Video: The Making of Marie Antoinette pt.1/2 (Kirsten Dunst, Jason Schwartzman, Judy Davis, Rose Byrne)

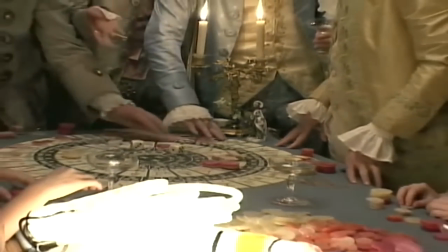She has an eye which is a youthful eye, and in this particular version of Marie Antoinette, I think that candy is a good way to describe it. Sexy candy.
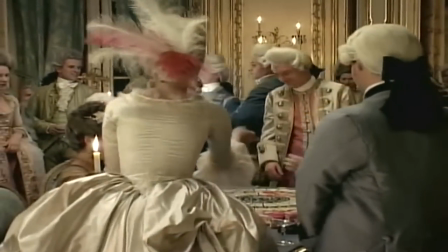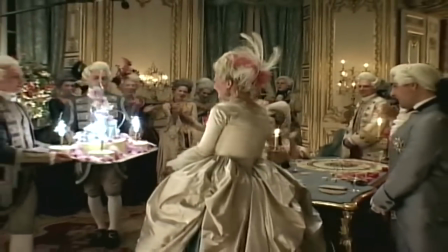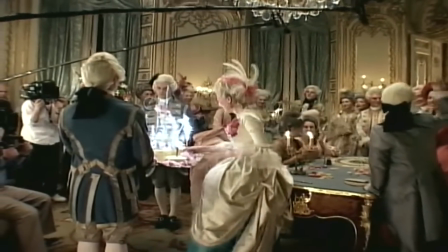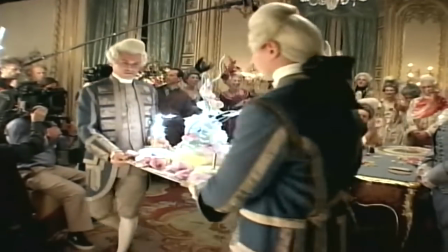I like the fact that Sophia's trying to make this story, if you like, sort of resonant with young people, with kind of the younger generation.
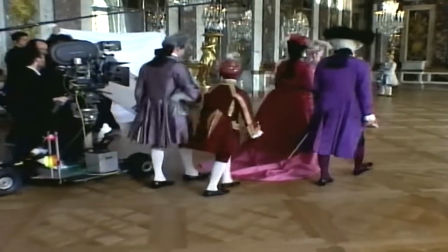And she's trying not to make it a mannered sort of drama that has no relevance to people today.
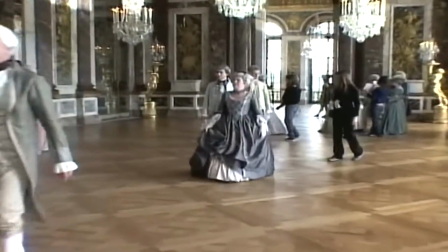And cut. Just to make a variation, maybe we could do more of the look at the beginning of her coming at you.
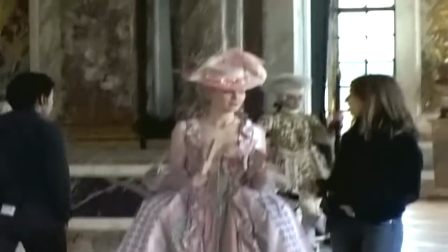Okay. So we could kind of build up the standoff between the two gangs. Okay. But you're a lady.
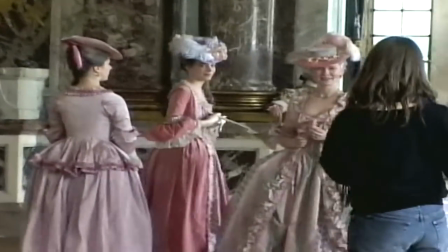Just the high school two cliques that don't like each other. Okay.
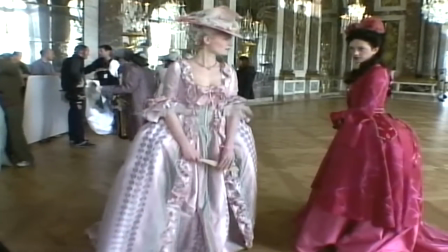Like, here comes trouble. It looks like we're... Yeah, I can't see it again.
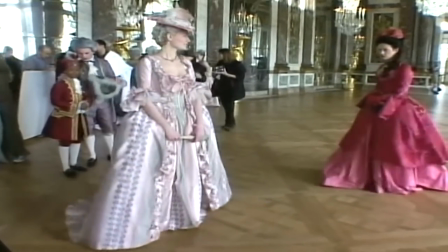Yeah, that looks good. That looks good. Yeah, like swatting a mangy dog.
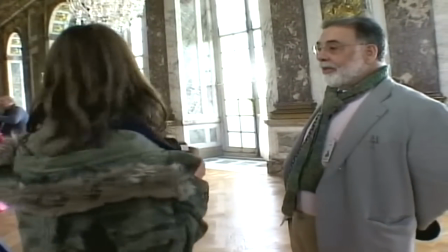This is where Marie Antoinette really walked and really went. Isn't that amazing?
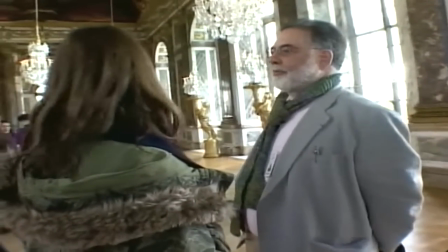To think that she was really here. I know. Yeah, we can look at our bedroom.
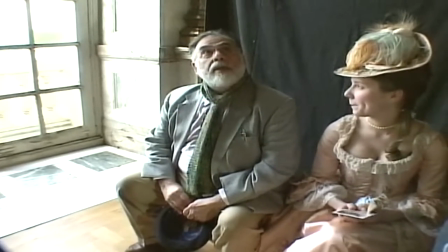It's right next door. Well, what I'm thinking is how interesting it is to be in the actual places where
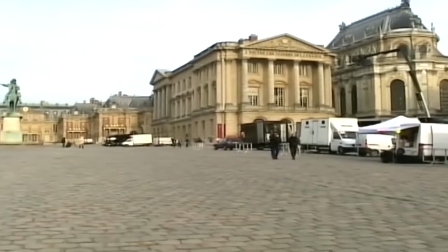all these historical people actually had lived and had experienced the things that Sophia is now reconstructing.
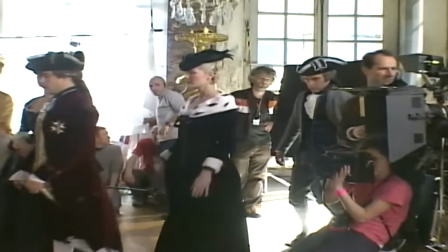amazing to think that Marie Antoinette and her husband walked through these halls and looked out, and that that is Versailles. When I found out that we were going to do this project and that we were going to do it in Paris or surrounding Paris,
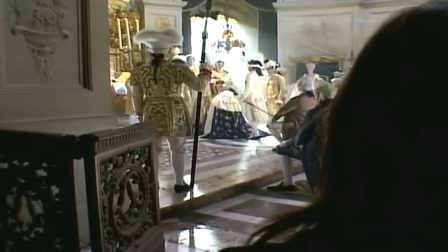and that we would have access to Versailles itself, I was very excited.
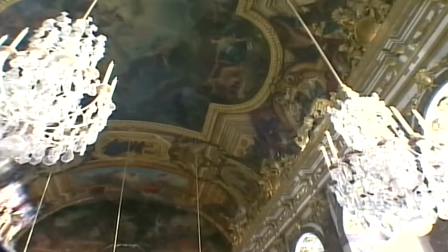But the reality is, they're museums, and we had to show these museums as alive.
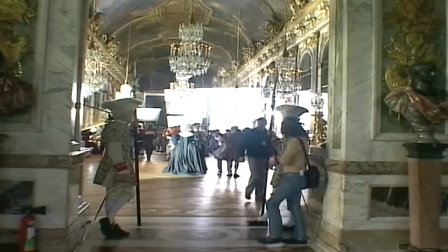We could take advantage of large halls, which would give the film scale,
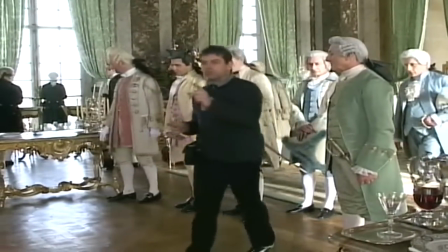but even there we would have to come in and put drapes in and completely furnish it.
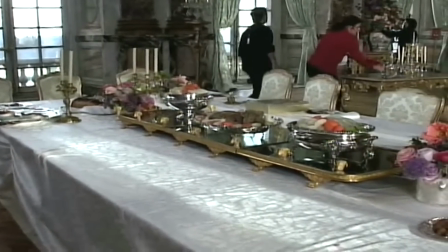We couldn't use any of the furniture of Versailles, which gave us the task of bringing in furniture that looked
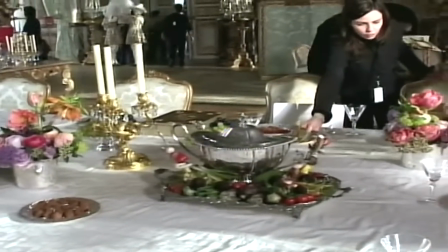appropriate and competitive with the scale that already existed on the walls.
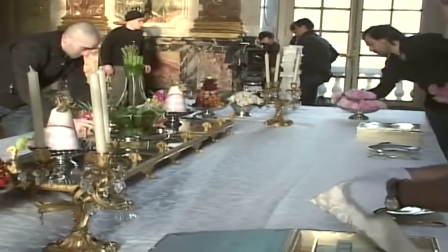Got very lucky, had very creative decorating and art department team that pulled it off. We're in the salon, and with our drapes,
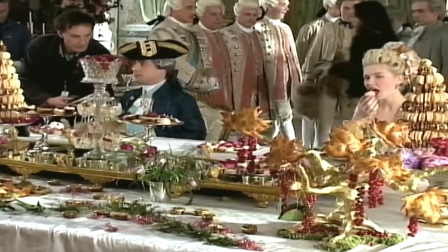our huge crew, our huge amount of extras, our set dressing has never been allowed before.
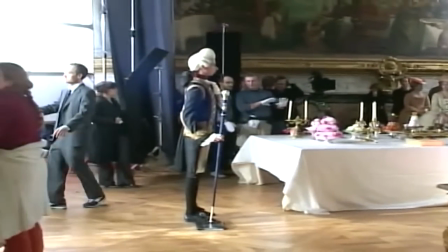They're hanging diffusion, they're hanging bounce boards and grip equipment in the middle of this. The head of Versailles, Monsieur Clément Arazzoli,
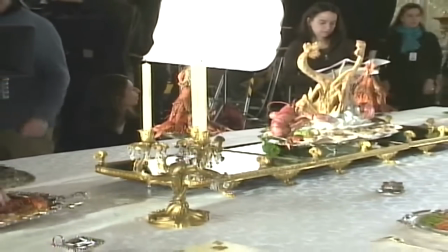said the reason I want to support this so much is because in Sophia's movie,
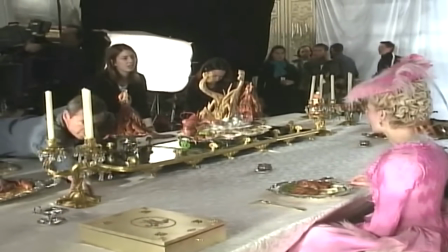she'll get inside the head of Marie Antoinette, and that's all I really care about.
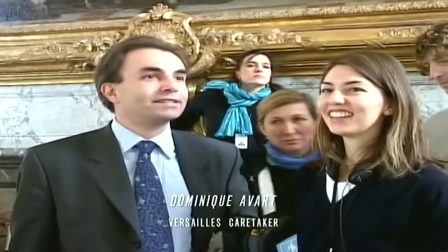It's perfect. Very, very perfect. Oh, yes. We're excited to be here.
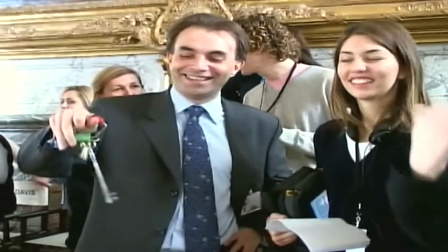Yes. Look at the keys. Yes, this is a big key. He literally has the keys to the palace. Yeah, it's the key of the palace. Yeah, exactly. One of the parts of working in France that was so...
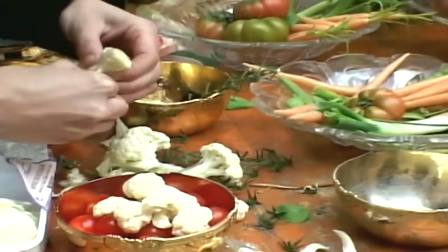which added so much to the movie, I think, were all the people that worked on it that made the 18th century food.
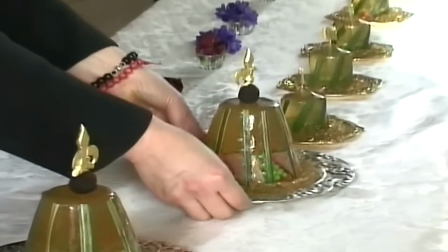There's all this tradition that we needed for the movie, that the food that was made that they would have had at that time.
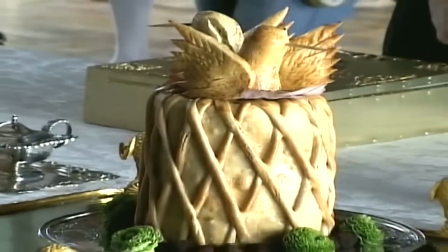I mean, it was so, so elaborate and over the top.
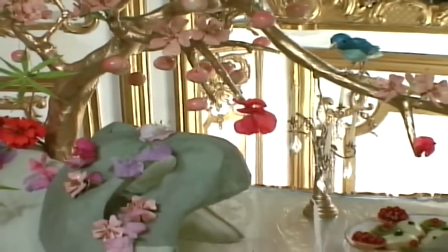And for me, it was fun to come to set and have a whole cake department, Lotterie, that makes macaroons, to bring pastries every day.
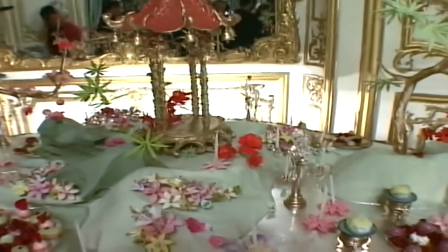And it's just ridiculous, cute pink pastries that we had around for the set dressing.
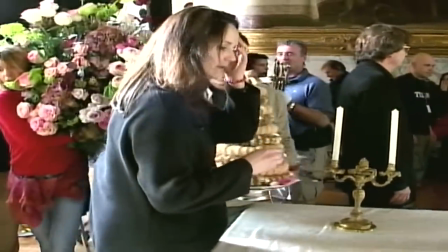And I loved the florist who would make these beautiful flower arrangements every day.